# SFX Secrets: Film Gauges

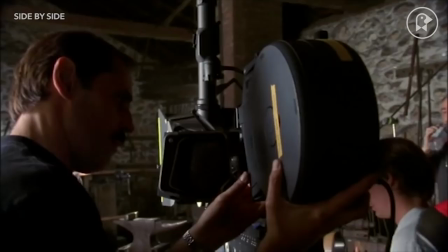For us as the viewers, it's easy to overlook film. Not movies, but the actual material that runs through the camera in order to capture images.
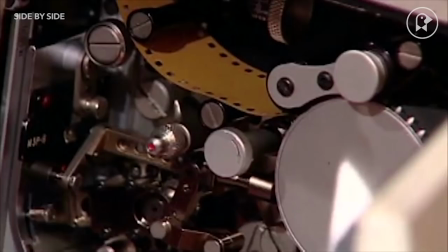Unless you're a camera buff, you may think that all film is the same. However, this is very far from the truth.
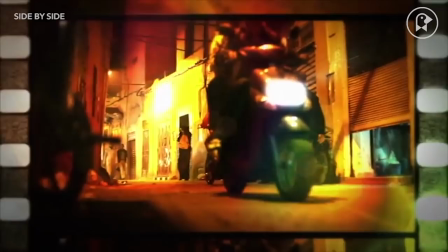The film gauge that filmmakers use, meaning the width of the actual film strip, heavily affects the look of the movie and even the mood and the tone.
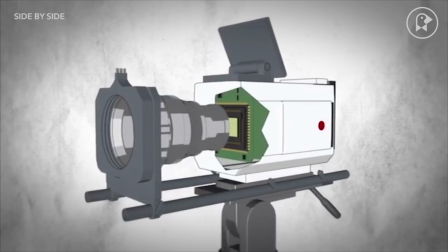While many filmmakers today have chosen to gravitate towards digital filmmaking, some simply refuse to budge on using actual film.
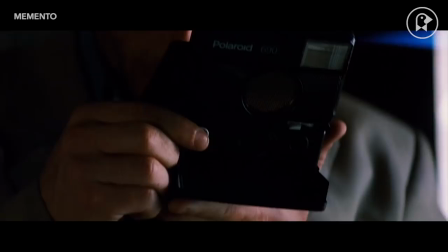Filmmakers like Paul Thomas Anderson, Quentin Tarantino, and Christopher Nolan have been very strong advocates for keeping actual film alive.
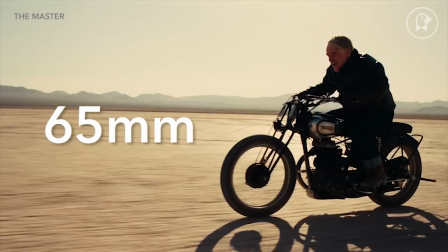Today there are just a few major gauges of film. We have 16mm, the very common 35mm, and the much less common 65mm.
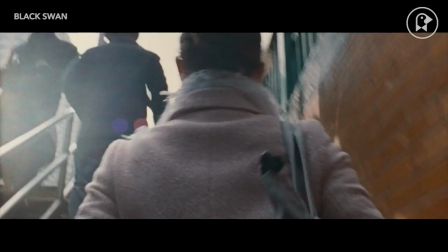So how do these different film gauges affect the actual movie? Let's look at a few films that were shot on 16mm.
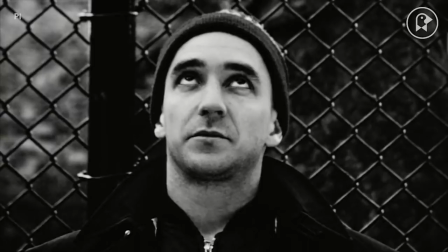Due to its smaller size, 16mm usually produces an image that is grainier, which can often result in what looks like a somewhat dirty texture.
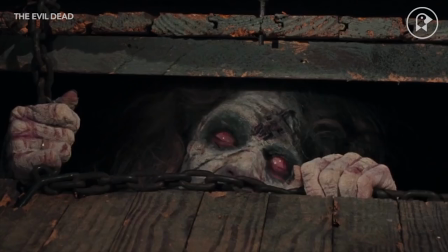Think about low-budget horror films in the 70s and 80s like The Texas Chainsaw Massacre and The Evil Dead.
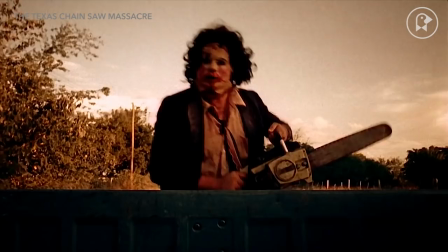The 16mm film lends an unpolished raw quality that we can feel through the screen.
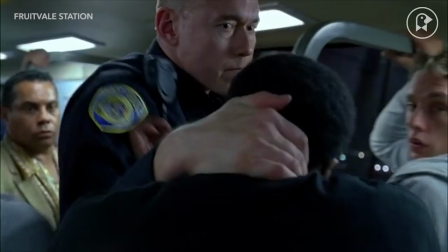16mm is also ideal for gritty dramas like The Hurt Locker, Fruitvale Station, and The Wrestler.
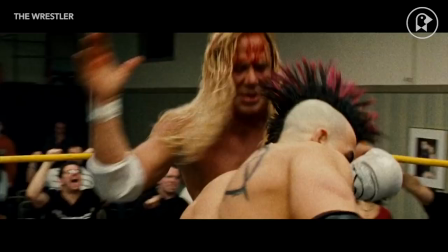Notice how the grainy look of the image enhances the nasty, dirty feel of the film. However, the grainy,
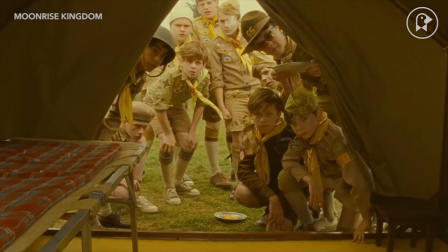softer look of 16mm can also lend itself to feelings of warmth and nostalgia.
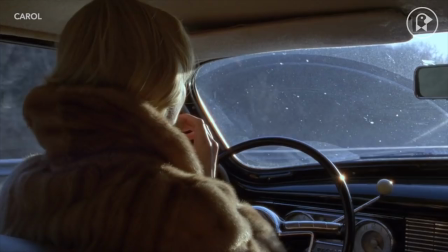films like Moonrise Kingdom and Carol make excellent use of the cozier side of 16mm.
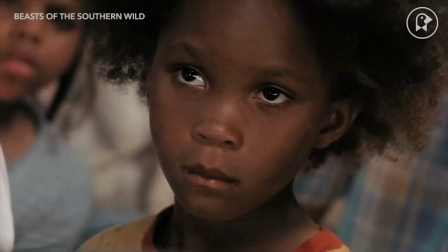16mm has a lot of personality simply because it is easy to distinguish as actual film.
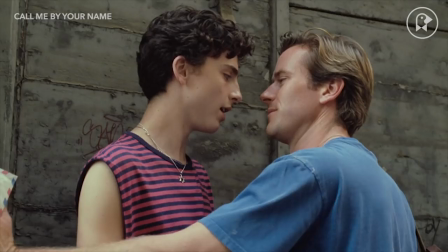In the digital age, it is very easy to confuse something like 35mm with digital, but 16mm always possesses an obvious and unique look.
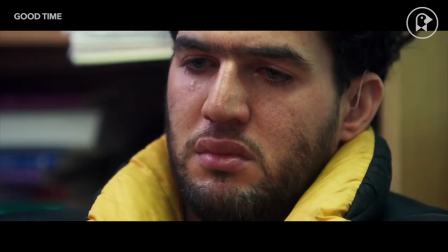35mm is the most popular film gauge used today.
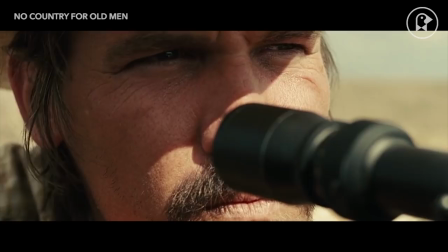In relation to 16mm, 35mm is almost twice as wide and is therefore less grainy and has a denser, deeper look to it.
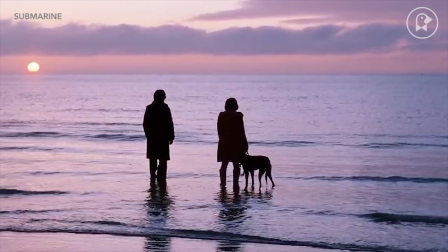Being the industry standard for Hollywood filmmaking, 35mm is used for everything from subtle comedies to giant spectacle films.
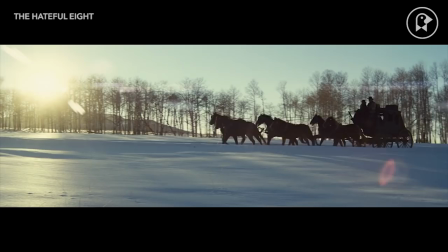And then there's the larger, much more expensive 65mm. This enormous gauge was fairly common between the 50s and 70s for grand and lavish classics.
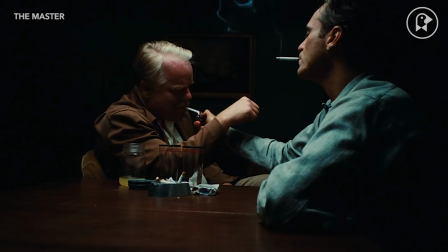65mm is crisper and richer than 35mm, and to put it simply, it's the best looking when it comes to all-around picture quality.
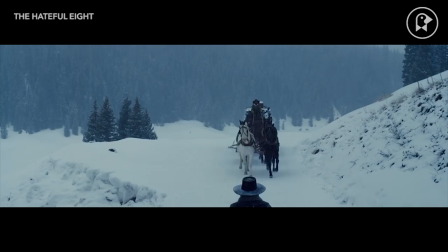Paul Thomas Anderson shot The Master on 65mm because he thought it would help to invoke the 1950s feel of his period piece.
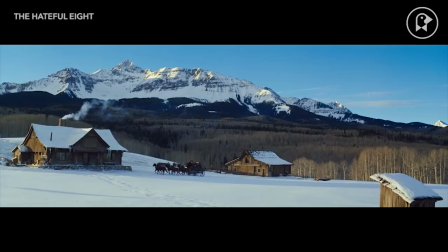And maybe most famously, Quentin Tarantino shot the Hateful Eight on 65mm in order to release a 70mm
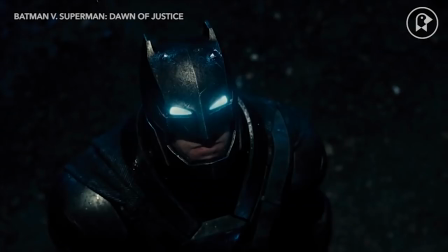roadshow and to take advantage of the extremely wide Ultra Panavision 70 format.
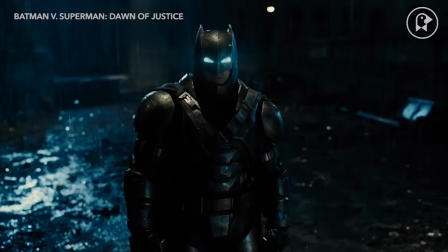Filmmakers can kick things up an extra notch with IMAX 65mm.
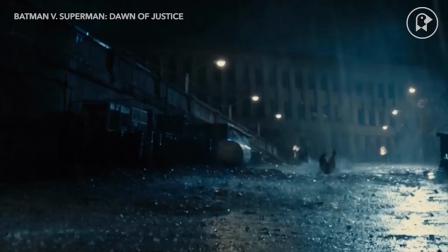IMAX 65 is much larger than traditional 65mm film and is intended for films that will be screened in IMAX theaters.
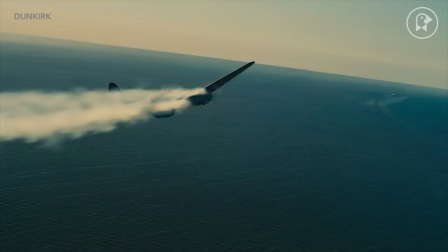Perhaps the most notable example of this is Christopher Nolan's Dunkirk, which was shot on both IMAX 65 and traditional 65.
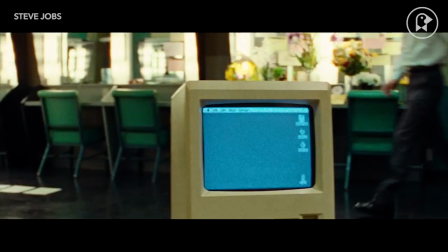An interesting trend that is growing in cinema is filmmakers using different types of film through a single movie.
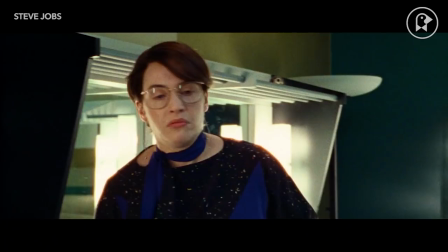Danny Boyle used three different styles when filming Steve Jobs.
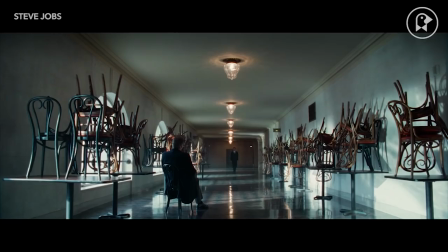16mm was used in the grainy, washed-out first act, which takes place in 1984 when Steve is trying to find his way.
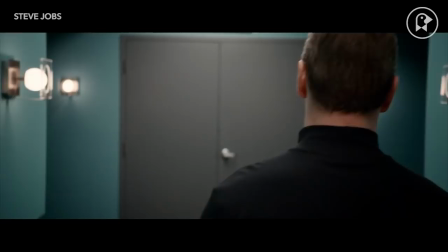The second act takes place in 1988, and Boyle switches to 35mm to enhance the clarity and give the film a more contemporary look, mirroring Steve's growth.
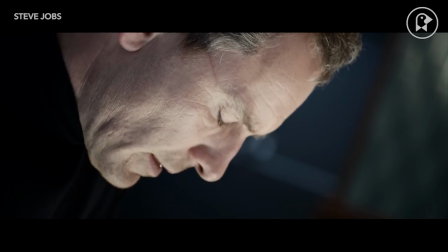By the time we reach the third act, which takes place in 1998,
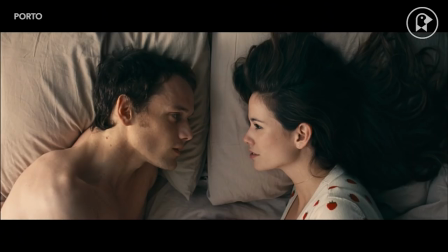Boyle has ditched film altogether and is using digital cameras, giving the film a modern, polished feel, reflecting Steve's technological advances.
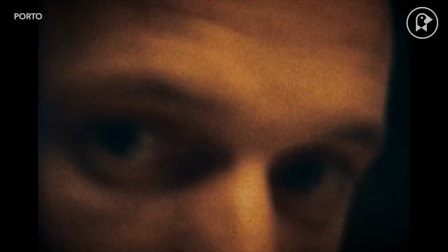The film Porto uses 16mm, 35mm, and even Super 8, which was typically reserved for old home movies.
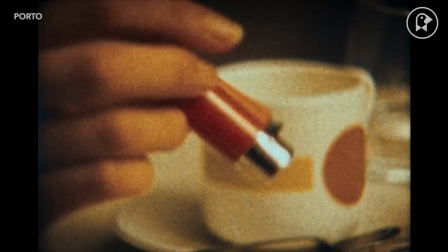The sharp 35mm footage is used for memories of the two characters' idyllic encounter. Dingy 16mm is used for the less-than-perfect present-day scenes, greatly enhancing the dreary mood.
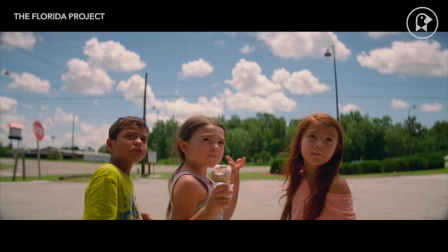And the very low-quality Super 8 was used for fleeting memories and small fragments, giving these scenes a very unsure yet nostalgic feel. But perhaps the most jarring switch comes in Sean Baker's The Florida Project.
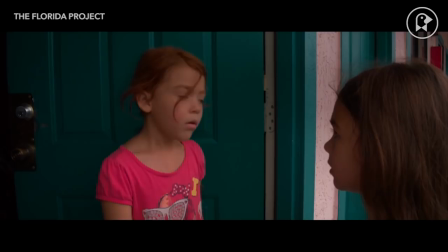The film is shot entirely on lush, colorful 35mm, save for the last few minutes, where we switch to not only digital, but iPhone footage.